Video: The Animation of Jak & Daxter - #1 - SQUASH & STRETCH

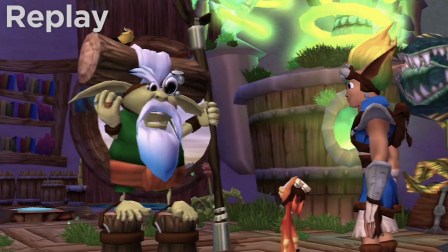[12:22]
And all of these gestures and all of their acting are at the exact same energy level.
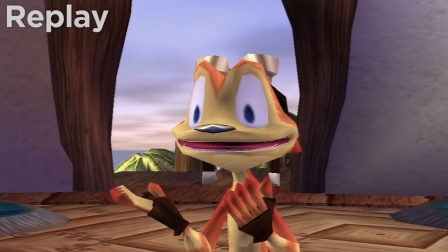[12:27]
It's just frenetic and big and snappy and all over the place. I think they could be getting a much better result by having these characters chill out a little bit.
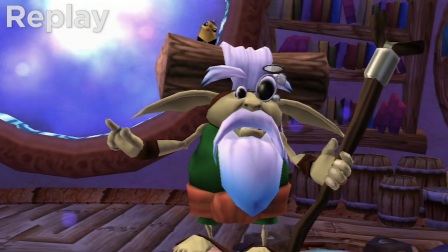[12:35]
Just a little bit. Because you can still have big cartoony gestures and snappy movement and snappy timing and make it really entertaining. But if you do too much of it just too rapidly altogether,
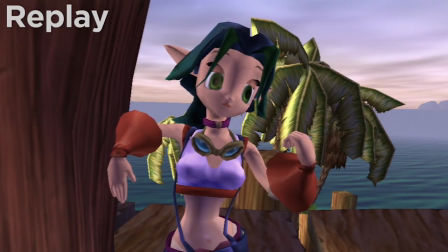[12:44]
then you actually make it less effective. It gets overwhelming. In some ways, this is kind of an issue with the timing of the animation in a sort of larger macro
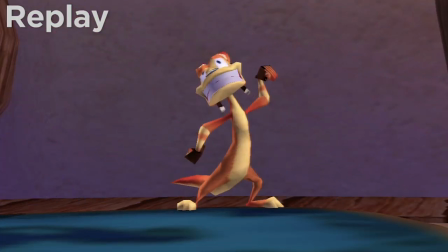[12:53]
sense in terms of like the comedic timing and laying out the timing of the beats of the performance and all that.
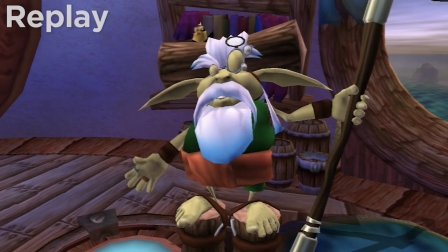[12:58]
But I think it's probably better described as a staging issue. Staging is a principle we will get to much later,
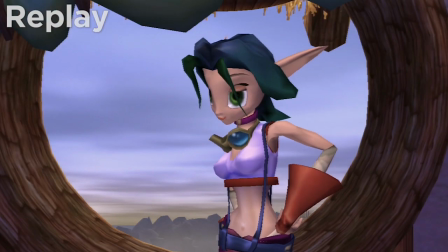[13:04]
but it basically means presenting things so that they are clear and making sure that the viewer's attention is always drawn to what it should be.
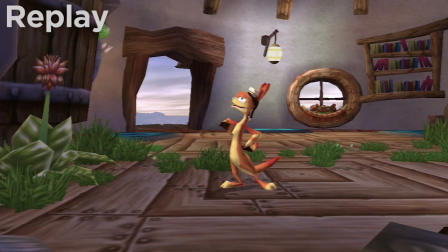[13:12]
And I think that these cutscenes tend to have a lot of staging issues, at least in Jak 1.
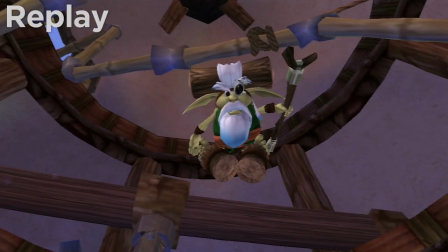[13:17]
Something that a lot of young animators tend to fall into just when they're first starting out and learning
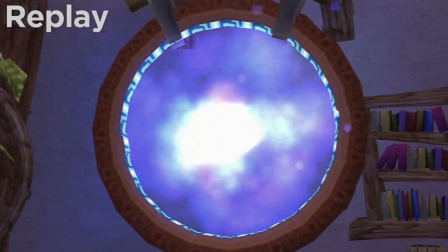[13:22]
is that they think they need to create a gesture for every phrase and every line the character says.
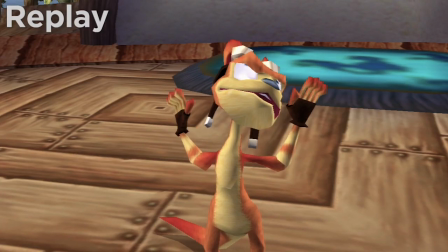[13:27]
As an animator, you don't want to animate to the line or the sentence.
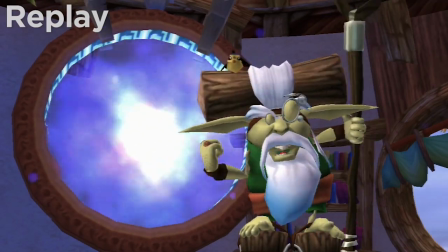[13:32]
You want to animate to the character's thought process and what they're thinking. That's how you make them feel like actual living, thinking beings.
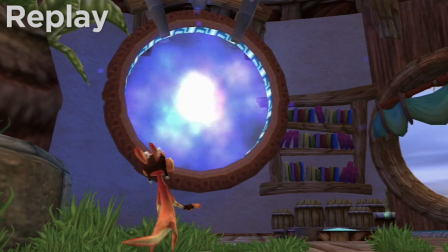[13:38]
And it may seem like I'm being a little overly critical about this, but the thing is, I think Naughty Dog felt the same way.
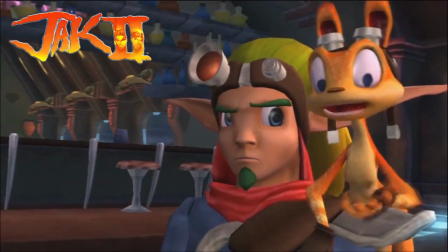[13:44]
Because even if you just look at Jak 2, one game later, the character performances in that game are toned way down.
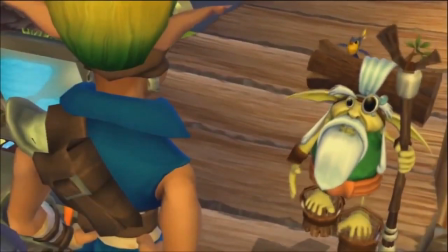[13:51] Today's the big day, Jak. I hope you are prepared for whatever happens.
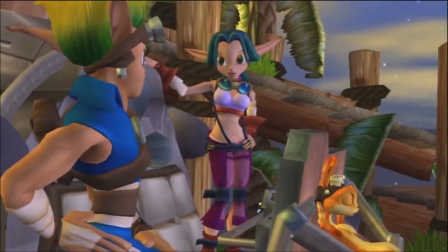[13:57] I think I figured out most of this machine. It interacts somehow with that large precursor ring.
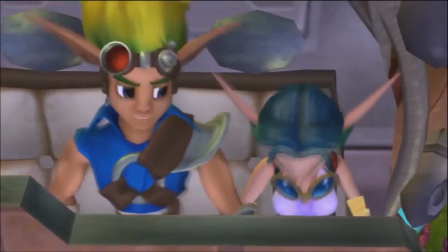[14:03] I just hope we didn't break anything moving it here to the lab. Easy for you to say.
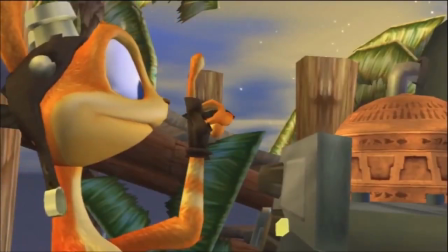[14:07] We did all the heavy lifting. Daxter, don't touch anything!
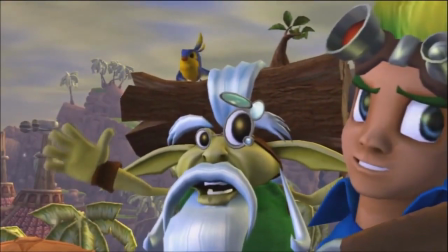[14:13]
You see that? That's way more contained, way less all over the place, and it's actually way more effective because it gives you a chance to actually focus on their eyes a little bit.
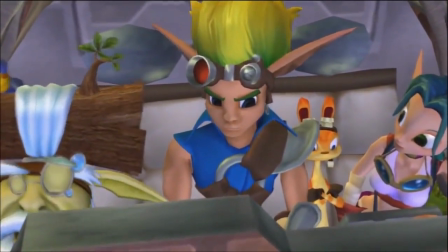[14:21]
And having those moments of stillness means that when the characters do make some big, exaggerated cartoony move, it stands out more and you notice it.
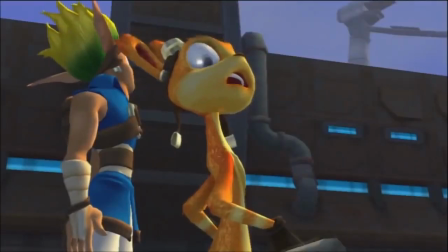[14:29]
It creates more contrast.
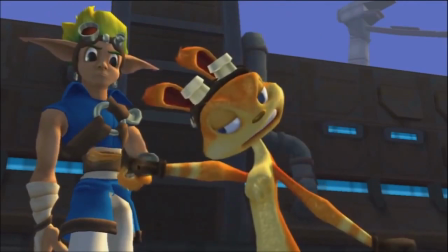[14:32] Okay, I swear, that's the last time I ever touch any stupid precursor crap!
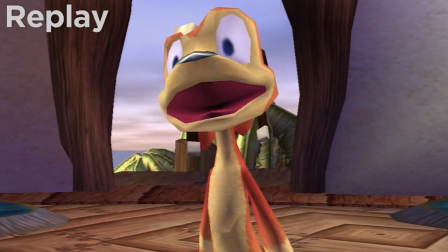[14:41]
It's that contrast that really lets you get the most out of this cartoony, exaggerated animation.
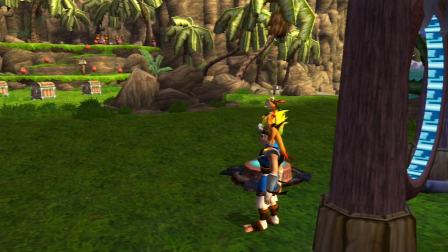[14:46]
Okay, so now that I've spent a while whining about their cutscenes, let's get to their actual in-game gameplay animation, because a lot of this stuff is awesome.
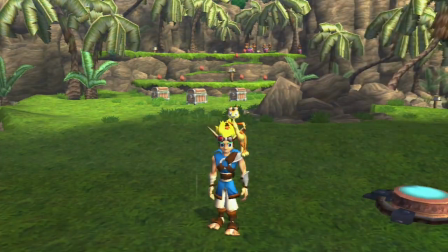[14:54]
Okay, my favorite thing about the animation in Jak and Daxter is just the general gameplay animations of these two main characters.
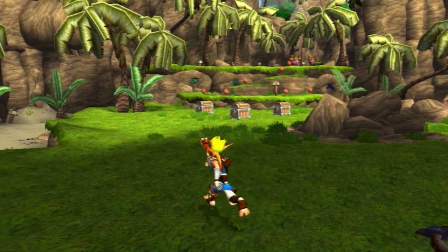[15:02]
And there's a lot to dig into, so I'm just going to be running around this area for a little while, just blabbing.
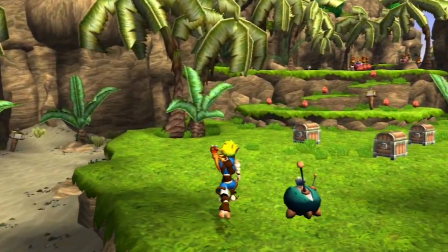[15:07]
The gameplay and just character navigation and combat animation in this game is really good,
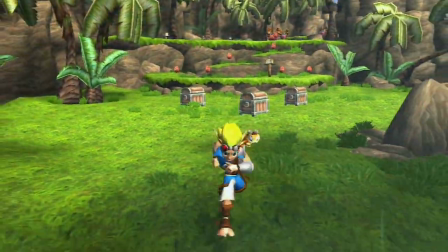[15:13]
and I think my favorite thing about it is Daxter in general.
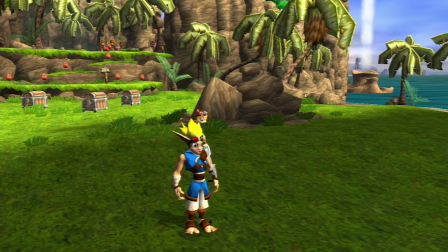[15:17]
The animators at Naughty Dog managed to use Daxter to bring so much personality to even the most basic kinds of animations you can imagine.
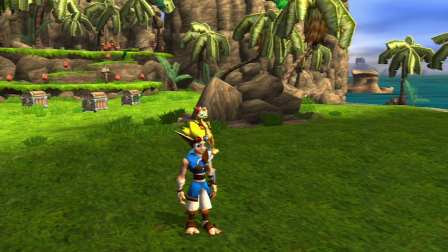[15:25]
Every one of those actions that Jak performs, Daxter manages to make 5 times more appealing and entertaining, and I love it.
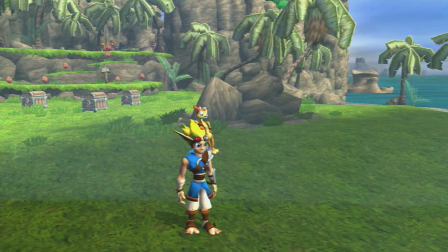[15:33]
Let's just start with their idle pose. You see, Jak's pose here is fine.
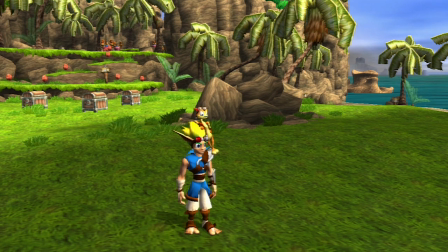[15:38]
I mean, it's nothing special about it. It's kind of neutral and a little blob, but it's fine. It's a perfectly fine pose.
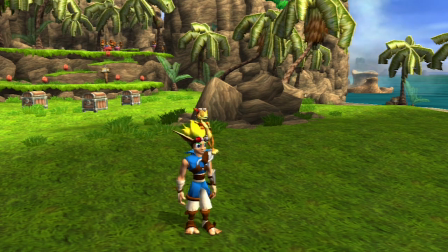[15:43]
But having Daxter sitting perched up there on his head makes it so much more entertaining and brings so much more character to it.
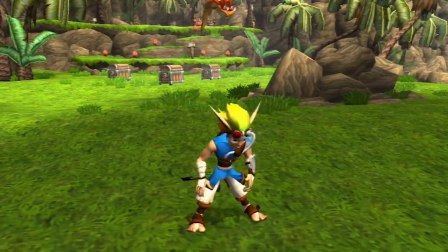[15:50]
You might also notice the... I love it.
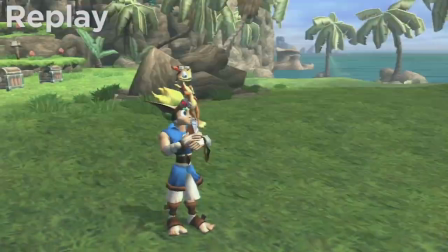[15:55]
And they'll do things like that every now and then too while they're standing there, just to keep them alive and bring even more character to it.
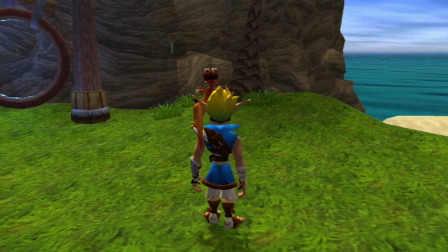[16:01]
That's really nice. But yeah, you see how much movement is happening on their clothing and their hair and the ears and just all the loose bits of stuff on them?
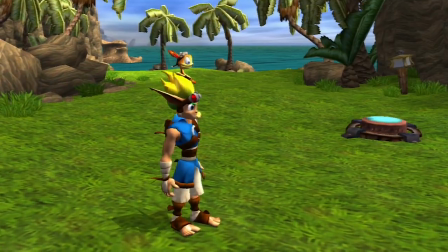[16:09]
That serves a couple of purposes.
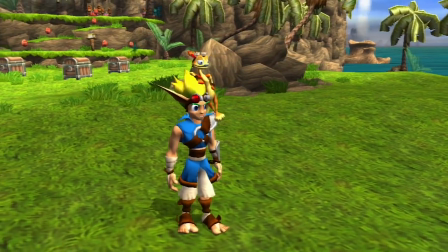[16:11]
Part of it is that it helps them look a little bit cooler and keeps them feeling alive and not perfectly still or dead while they're just sitting there waiting,
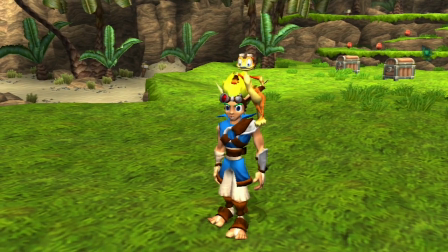[16:17]
but it also helps to separate them from the background a bit,
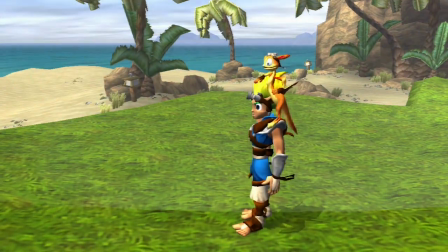[16:20]
because our eyes are really drawn to movement, and by having the characters still moving a little bit, even when they're still,
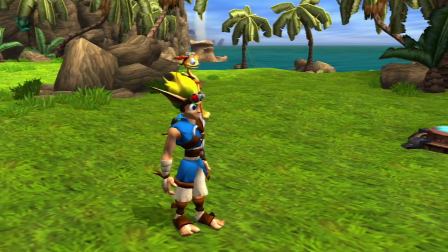[16:27]
helps to visually separate them from the background, so that you never have a problem finding where the characters are on screen.
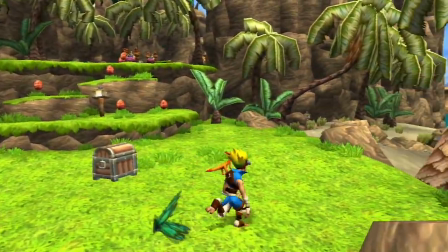[16:33]
And look at their walk and run animations. I mean, Jak's animation looks really nice. He's got some nice arm swing, some nice bounce in his step.
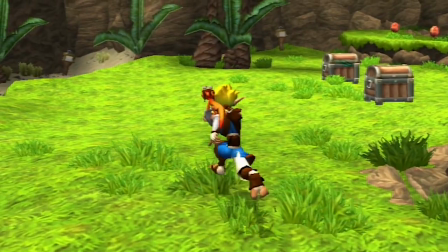[16:40]
I like it. It looks really great. But having Daxter up there perched on his shoulder and bouncing around with every step is really cute and brings way more personality to it.
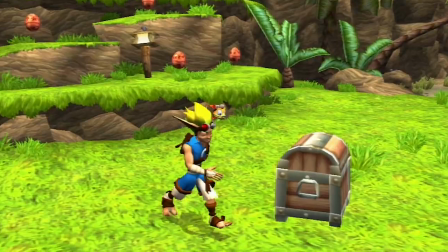[16:48]
Ooh, and let's talk about some squash and stretch here. Look at Jak's torso as he runs, just kind of down from the belt line up to the shoulders.
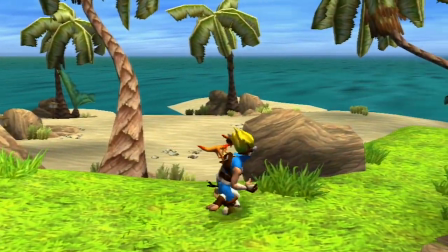[16:56]
Notice how much his torso compresses and extends as he runs,
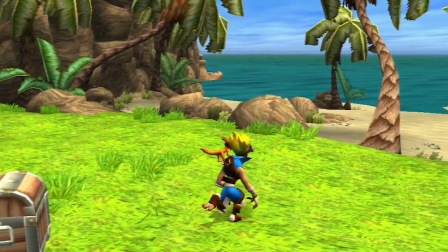[17:00]
and how that compression and extension carries on up through the neck and head to create this really bouncy feeling as he runs around.
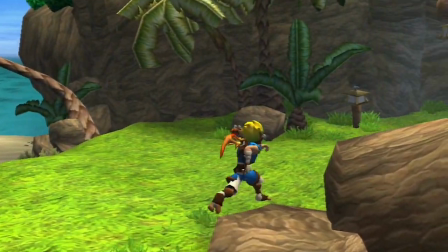[17:08]
That is squash and stretch in action happening on the torso right there, and it creates a squash and stretch feeling on the entire body if you look at it.
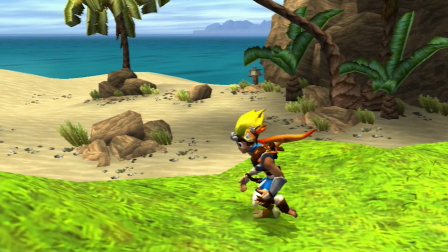[17:15]
As his foot comes down and he lands, his body kind of squashes down, but as he leaps up, his body stretches out again.
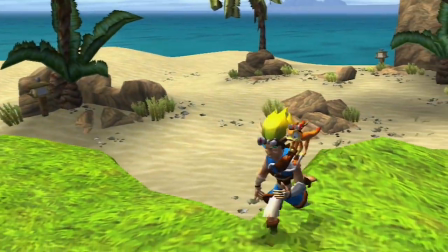[17:20]
It feels really nice and loose and cartoony. I love it. And if you really want to see some squash and stretch in action, let's look at their jumps.
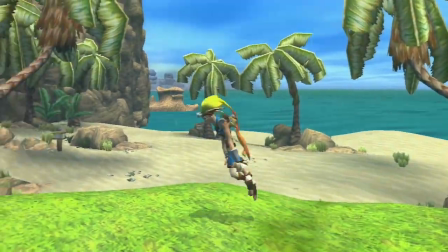[17:27]
This is a really nice cartoony jump, and there's some major squash and stretch happening here, so let's really dig into this.
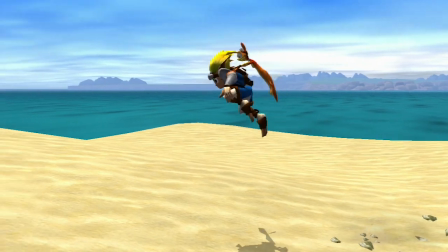[17:33]
As he begins the jump, look at how far his body stretches in the direction that he's jumping.
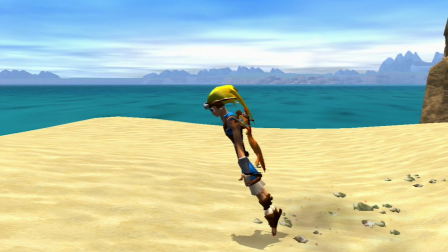[17:38]
He's almost gained like 50% additional height here. And Daxter's body's fully extended as well as he tries to hang on and is dragged behind.
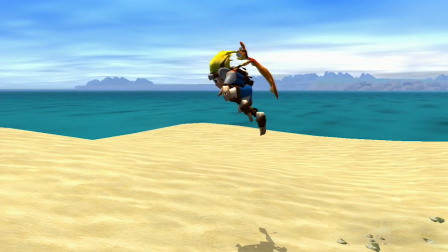[17:46]
Then, as Jak reaches the apex of the jump, his feet catch up and his spine bends and his knees come up to his chest and he kind of compresses up in a little ball. But then,
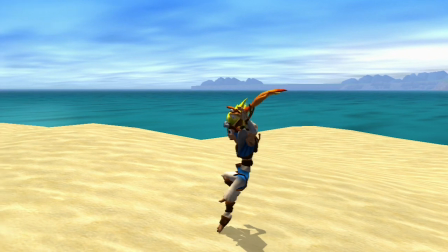[17:54]
as he starts going back down to the ground, he stretches his body out again so that when he hits the ground, he has got plenty of room to compress and absorb the shock of the jump.
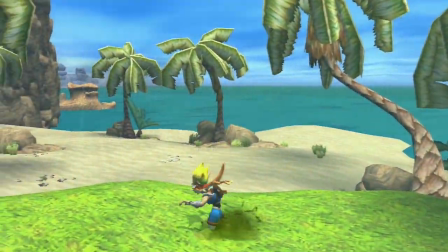[18:02]
And Daxter's body, dragging behind, helps to reinforce the arc of the jump too.
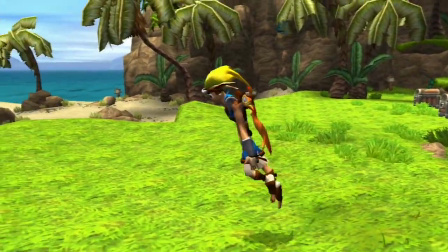[18:07]
And on top of that, there's some really nice overlap happening on Jak's arms as he goes. There's a lot of nice stuff happening in this jump.
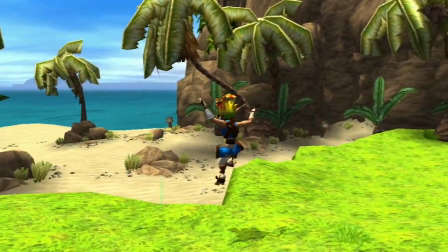[18:13]
I love the cartooniness of it. Just look at how bouncy that feels.
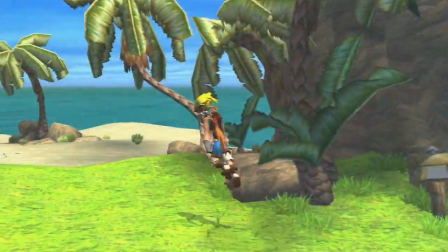[18:17]
This really makes me wish there were more 3D games that tried to go for that cartoony look, because this just looks so appealing.
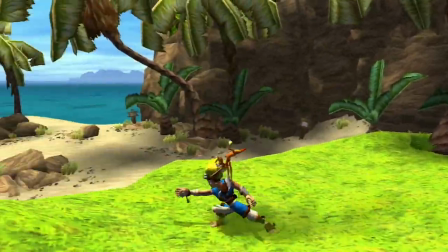[18:24]
All right, you want to see some more squash and stretch? Let's look at their attack, because there's a lot of heavy body deformation that happens in that attack.
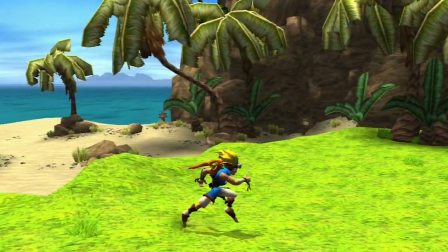[18:30]
All right, so let's step through it. First, we see Jak coil up, then he stretches way far.
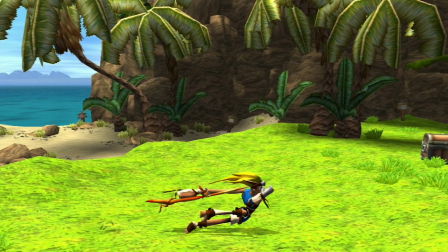[18:35]
Look at that pose. Look at that line of action. Look how stretched out his body is right here. His hair and his legs are dragging behind.
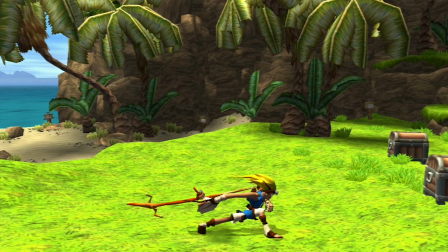[18:41]
His arm is stretched way out behind him, and Daxter is also stretched way far behind.
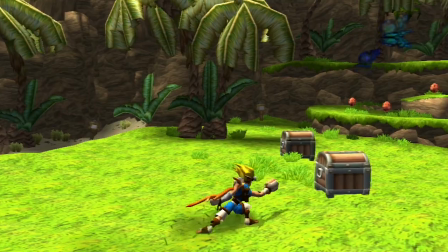[18:47]
And they really increase the size of his fist during this move so that you can see and really feel just the slam impact of it.
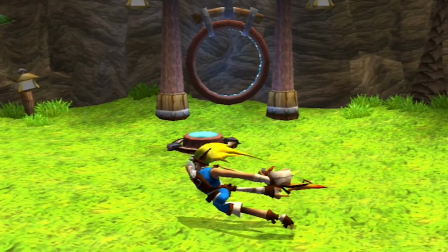[18:54]
And it looks really weird as I frame through it here, like as you can see how just weird and deformed his body gets, but in action it looks pretty darn nice.
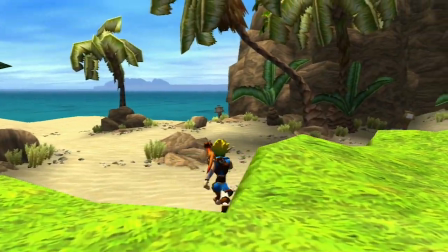[19:01]
And the stretch on Daxter really helps to sell this. Look at how far behind he gets dragged.
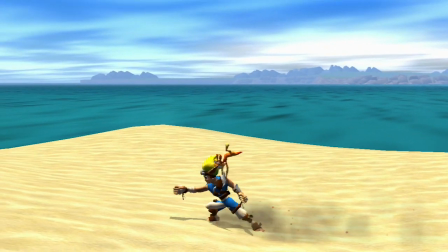[19:07]
Look at how stretched out his body gets. And then he snaps forward and catches up, and the snap back into position from that stretch almost throws him over Jak's shoulder.
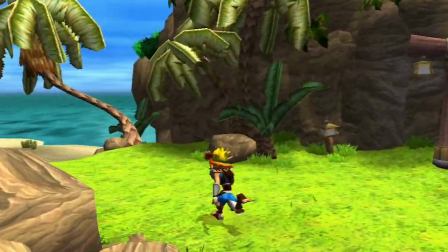[19:15]
Now, despite all of that praise I just laid on this animation, I think this attack also helps to show the technical
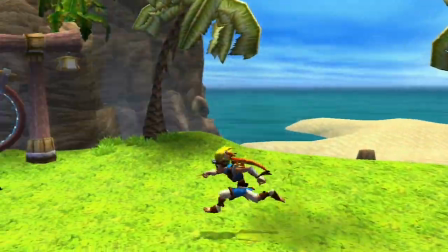[19:23]
limitations that Naughty Dog would have run into trying to recreate this cartoony Looney Tunes looking feel.
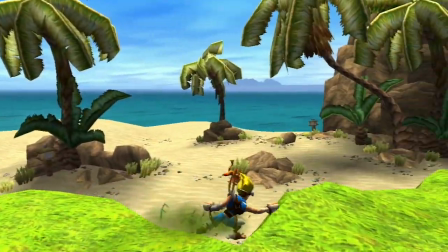[19:29]
To really stretch and squash these characters as much as they want to would require a lot of bones in each character's rig,
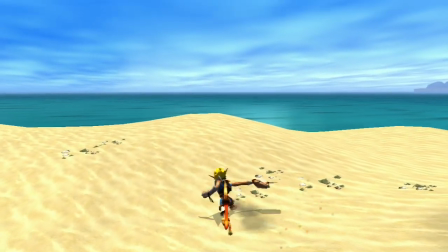[19:36]
and PlayStation 2 era games were pretty limited in the number of bones per character that they could actually manage to calculate without dropping the frame rate like crazy.
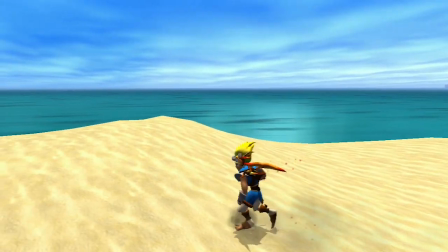[19:44]
So they don't have the ability to deform the character as much as I think they would like to.
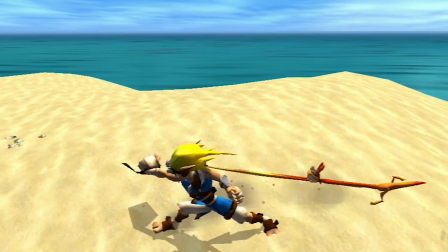[19:49]
Like, you see how when Daxter's body gets stretched way out with this punching attack, his body gets stretched like crazy, but his head stays in the same round shape as always, which doesn't necessarily ruin the effect,
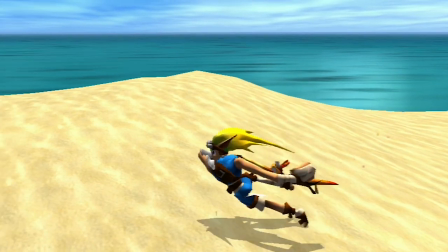[20:01]
but it does mean that they aren't able to completely imitate the look of what a 2D animator would have done.
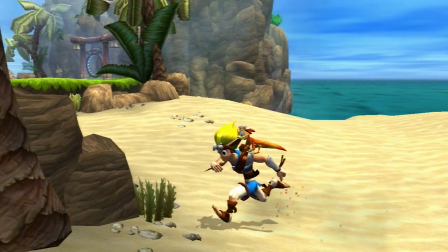[20:07]
If a 2D animator were drawing this attack by hand,
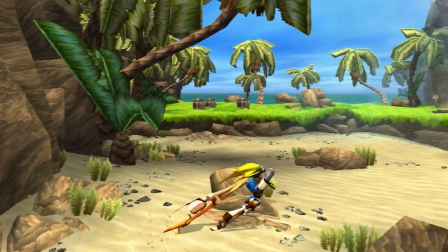[20:11]
they would probably have Daxter's head stretched out just like the rest of his body, just making him one really long stretched line.